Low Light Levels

Move location here to my hallway to talk a little bit about light, and as you can immediately tell, the audio is completely different. It's ugly, it's echoey, it's in my hallway. Every room sounds differently, so again, that's something to bear in mind. But in terms of light, it's really important to bring lights with you while you're shooting with your smartphone. If you're outside, probably less so, but definitely when you're inside, you don't know, unless you've been there for a recce, which I recommend, you don't know what sort of lighting there's going to be sometimes. And smartphones do very poorly in low level light. They're working really hard, like I said, to get you good exposure, but that means it's going to get really grainy. It's going to start pumping up the sort of gain and exposure, and it gets really grainy. I'll show you what that's like in this hallway as a quick comparison. But it's really important to use as much light as possible. More light, the better image, the more control. Like I said, you can adjust the exposure up and down. But check it out without, say, even the spotlights on, for example.
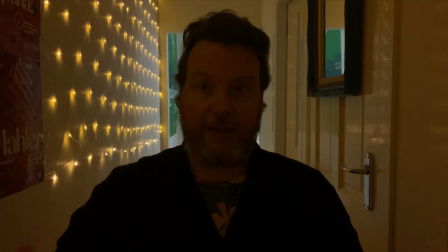(1:07)
Now, I've turned the roof lights off, the spots on the roof, and obviously I haven't adjusted the camera as I would, so I'm just going to bring it up,
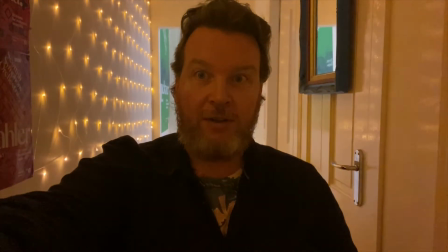(1:16)
put the auto exposure lock on, try to kind of give it some sort of thing going,
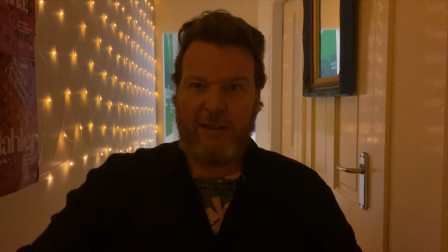(1:23)
and you can see that it's not a very nice image to begin with,
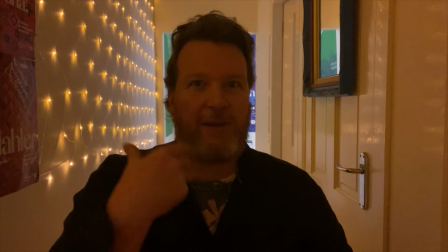(1:29)
but you can see a lot of grain there, and there's nothing sort of picking me out from anything apart from maybe the background,
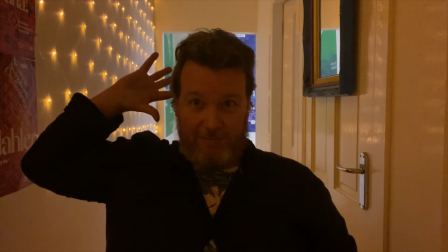(1:35)
sort of brightness in the background.
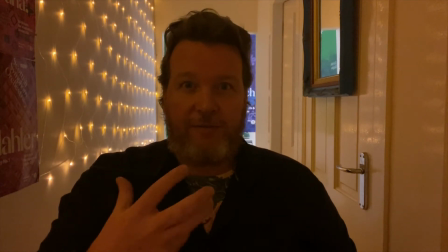(1:37)
It's maybe picking me out, and the image is, you know, the focus of the shot, but it's not doing much whatsoever.
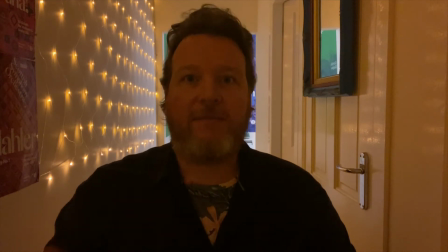(1:45)
But you can definitely see how ugly smartphone footage gets in low level light. Now, I've actually got a small LED light that you can attach to the top of your camera. It's very portable. You charge it with USB and it's really handy and quite powerful too. We'll talk more about lights in other videos, more specifically geared towards that, but briefly, just to point out why this might look a little bit more exposed and a little bit better, but still slightly odd, is because light has different temperatures. I actually brought light that is sort of balanced to daylight, so because I thought I was going to be doing all my videos at my window in the living room, which would allow me to have some pretty nice additional lighting that would match the prevailing light coming in.
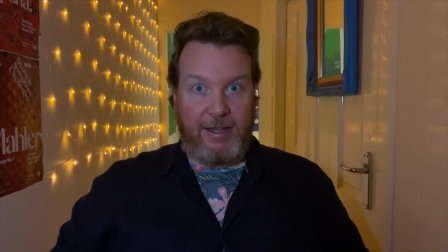(2:34)
In my hallway, however, with all the warm light around me, this daylight coloured lamp, you can see in my hand there, looks blue.
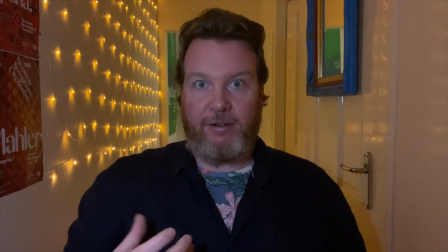(2:42)
So it's a little bit odd, but you can still see the effect of having that extra light just to pick out your subject.
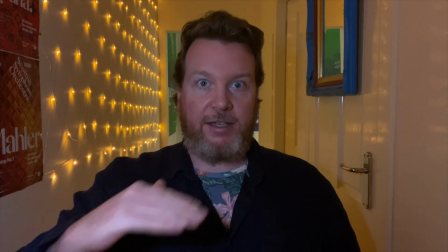(2:49)
Even if it is straight into their face, you can move it around, and you can dial it up and down as well.
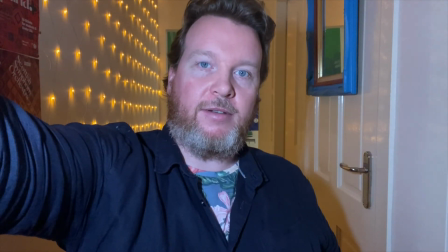(2:54)
These lights are pretty handy. You know, that's it really bright, like, or you can bring it, you know, down, but even and that's it off.
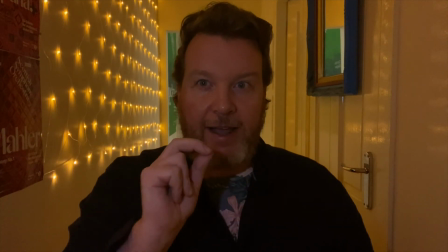(3:03)
But even say something like that, it's pretty nice. Or just that tiny little bit extra light to maybe just pick out the eyes,
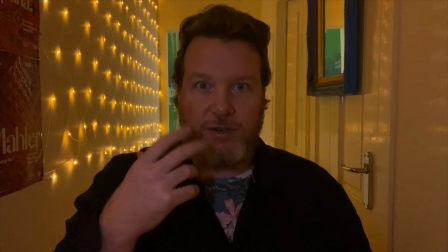(3:11)
or just give a little bit more exposure to some shadowy areas on your face. But like I said, lights are very important shooting with your smartphone, so definitely plan for lights. Plan for lights. Plan to bring lights. Definitely bring lights.